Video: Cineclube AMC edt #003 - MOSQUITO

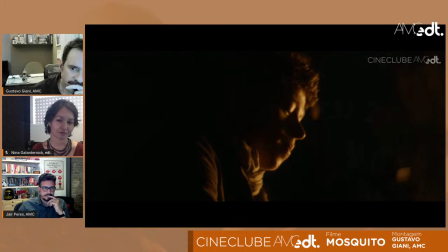1302s
A Maconde. O que eu queria dizer aqui.
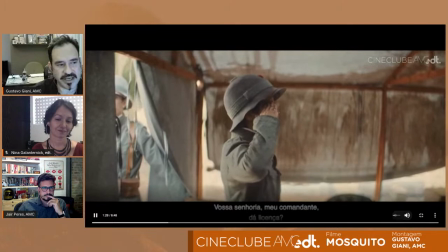1311s
Por exemplo, aí, então, aí entra esse flashback.
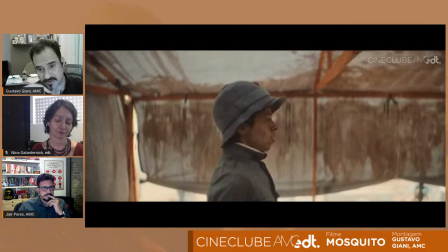1318s
Isso foi tão importante, porque assim, vem a bandeira. Isso foi até uma coisa legal que eu assisti o filme com meu filho de 15 anos.
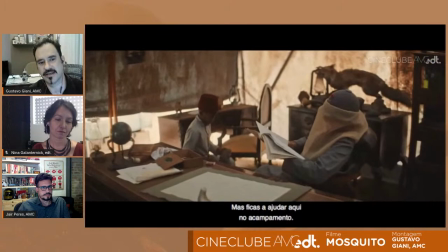1326s
Ele notou, putz, perfeito, assim, a hora que ele viu, ele já sabia que a gente estava em outro lugar, que aquilo era anterior e tal.
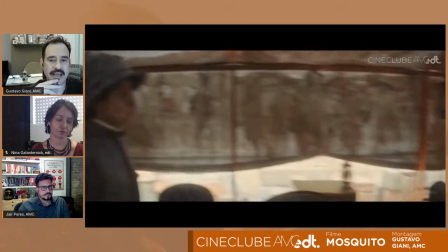1335s
O legal aqui que o comandante vai falar é essa coisa do
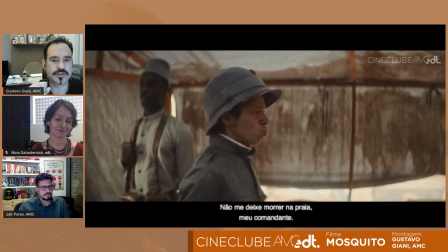1340s
olho vivo nos pretos que vão com você e tal, tal, tal. E daí, na sequência dessa cena aqui, o Zacarias, ele já está num nível de desconfiança
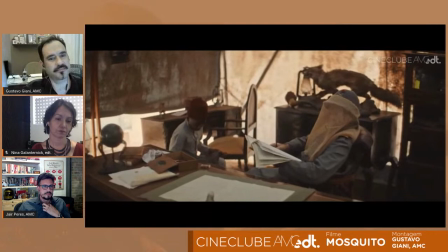1354s
de tensão, que foi essa cena, ela precisava estar nesse lugar.
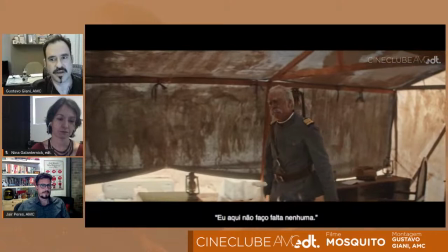1360s
Porque essa cena aqui ajudou ao personagem chegar onde ele vai chegar, posterior aqui a ela, entendeu?
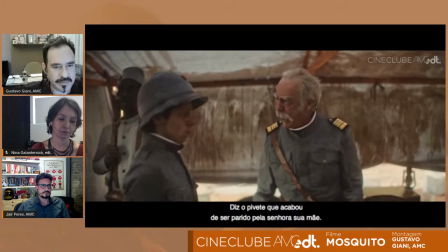1367s
Se, essa construção linear, ela vai demandar muito mais material,
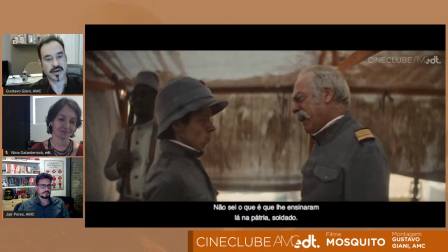1373s
vai precisar de mais caminhadas, mais coisas acontecendo, mais desentendimentos, até você chegar naquela temperatura.
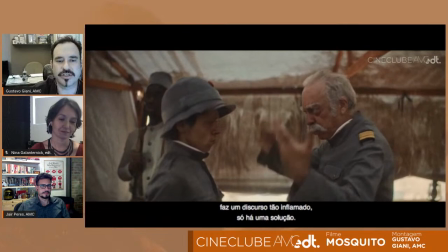1380s
Ao passo que quando você está numa estrutura desse tipo,
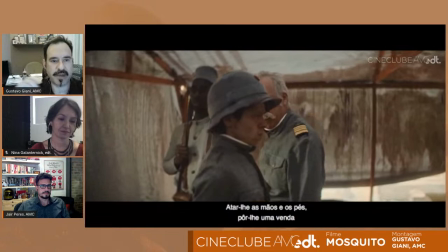1383s
você coloca simplesmente essa cena aqui no meio e, bum, você mata dois coelhos com uma...
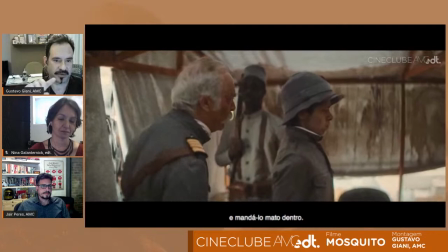1389s
Sabe assim, é uma coisa impressionante.
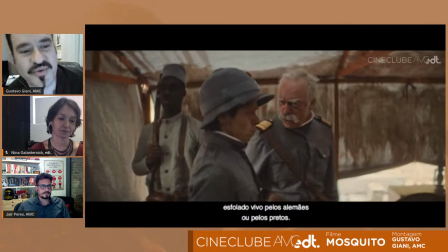1391s
Você cria uma série de significados que, na verdade, são o que a gente estava querendo, que o roteiro estava querendo.
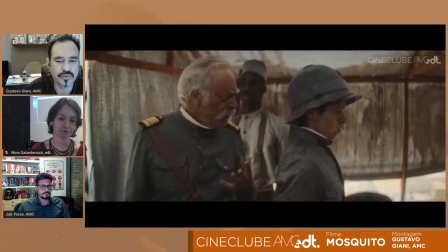1400s
Só que isso flui de uma maneira muito mais orgânica, muito mais fácil
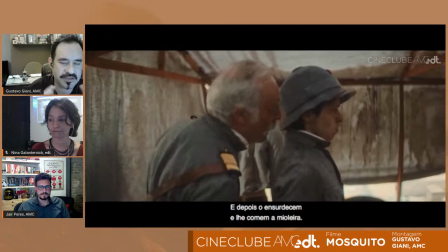1407s
do espectador entender, sabe? Você fica com o personagem.
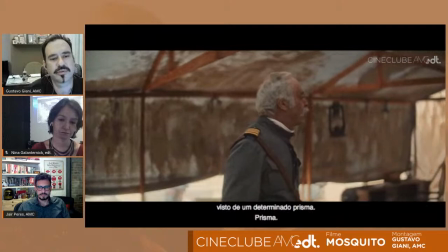1411s
Então, acho que esse foi o pulo do gato que a gente teve no momento que a gente estava montando o filme, de chegar nessa situação.
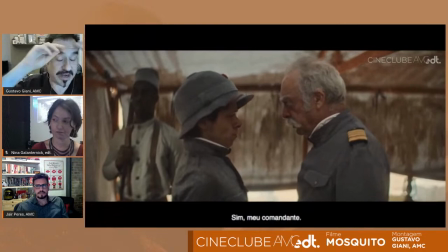1420s
Assim. E aí, obviamente, escolher qual seria o início do filme, escolher o plano que é aquele plano.
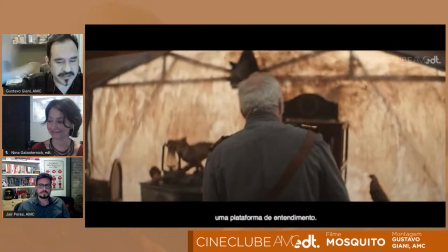1425s
Eu lembro que foi, puta, peraí, o filme começa com aquele plano,
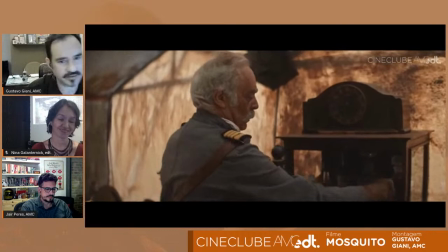1430s
letreiro, depois ele já começa andando, pronto, aí já falo, puta, é isso.
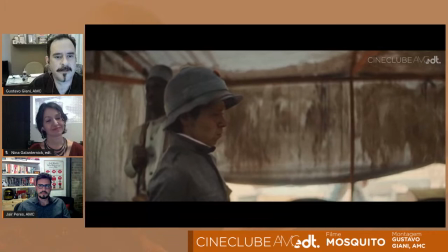1435s
Aí calma lá, aí pum, aí tão, foi assim, juro, acho que foi uma, em uma semana a gente já tinha um corte, assim, que já era muito próximo disso.
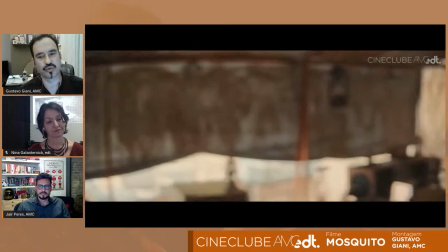1443s
Isso, obviamente, depois de trabalhar muitas semanas, né? De já estar com tudo montado, de estar com o material estressado, conhecer todo o material.
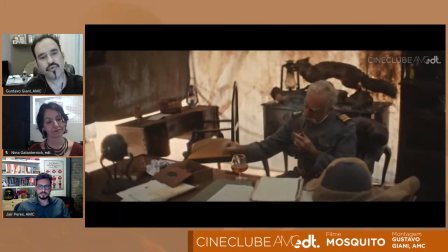1451s
Mas, assim, a estrutura, ela acabou acontecendo muito rapidamente.
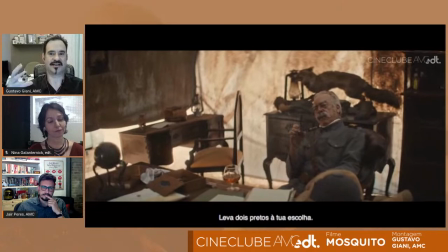1455s
Aí, claro, tinha algumas dúvidas, se isso aqui é aqui mesmo. Aí a coisa se estendeu. Mas, assim,
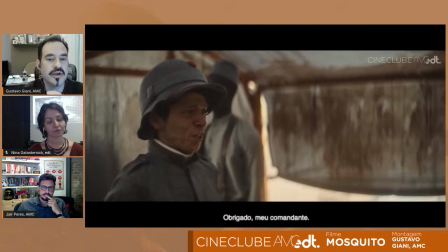1462s
a alma desse filme, como ele ficou, desse corte, ela surgiu posteriormente a uma conversa com a roteirista, que ela falou, gente...
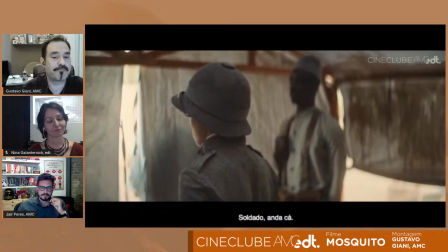1469s
Tá bacana, tá, sabe? Tá longo, não tá com algumas coisas, sabe?
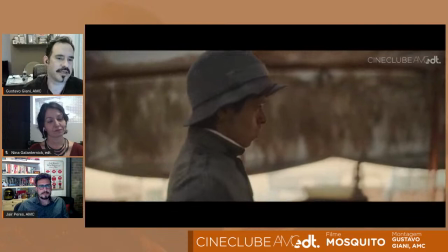1475s
Não estão acontecendo. A gente tomou uma pancada, assim, sabe? E foi super importante esse momento.
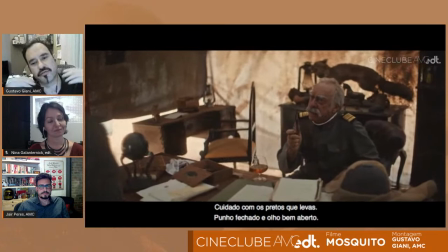1481s
Foi um momento que abriu, assim, sabe? O olho, a janela. Assim, e aí o filme entrou
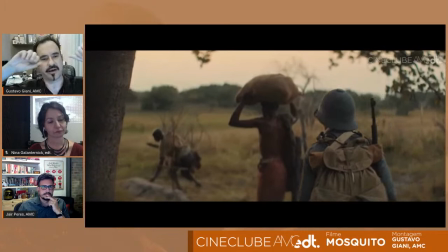1490s
nesse novo jeito de contar. E aí, claro, a malária, tudo, né?
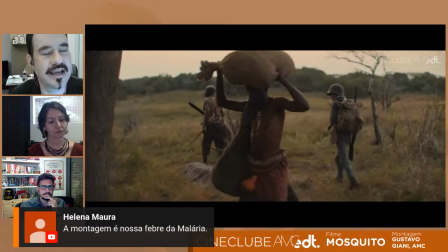1496s
O delírio, que já era um pensamento, mas... Aí isso ficou muito mais proeminente, né?
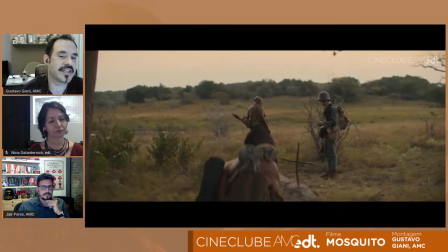1502s
Ficou muito mais forte. E aí, claro, fica muito mais interessante, porque se você, calma aí, o que, que é isso?
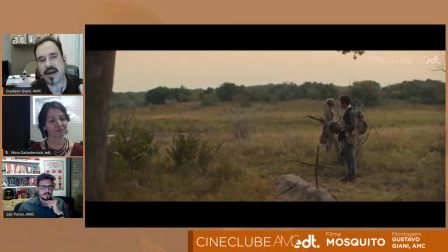1508s
Aqui é o quê? Isso é o, né? E aí a gente embarca, né? Olha lá, tá vendo agora?
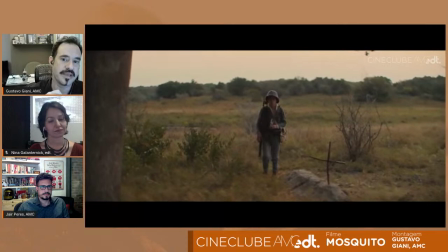1513s
O Zacarias já vai. Ele vai chegar aqui e tá desconfiado, já vai.
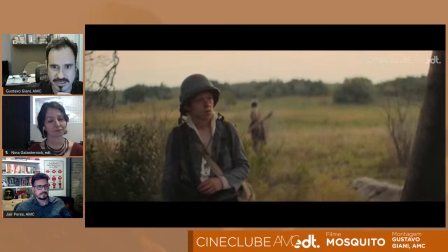1519s
Vai ser o começo do momento importante que ele começa a botar os caras numa pressão grande, ele quer andar.
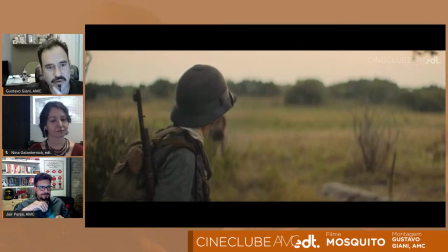1527s
Enfim. A coisa vai começar a importar a partir daí.
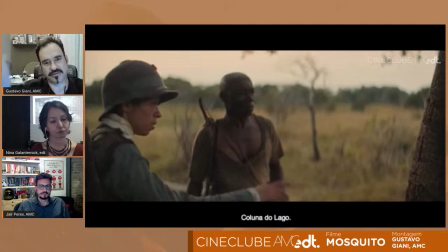1532s
E aí, obviamente, que a gente vai pensando em todas as estruturas, né? O que vai ter nos primeiros 15 minutos, a primeira metade do filme, que é muito legal isso.
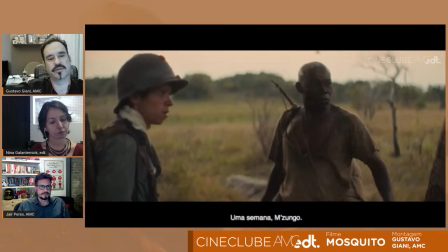1541s
A metade ele chega na aldeia das mulheres, né?
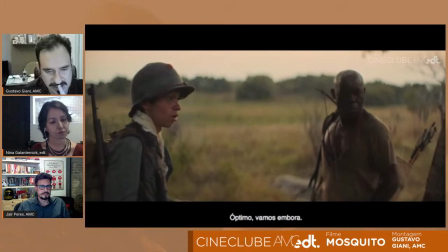1544s
E aí o filme ganha um outro um outro ritmo, uma outra levada.
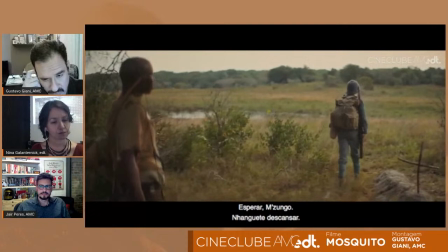1551s
Assim.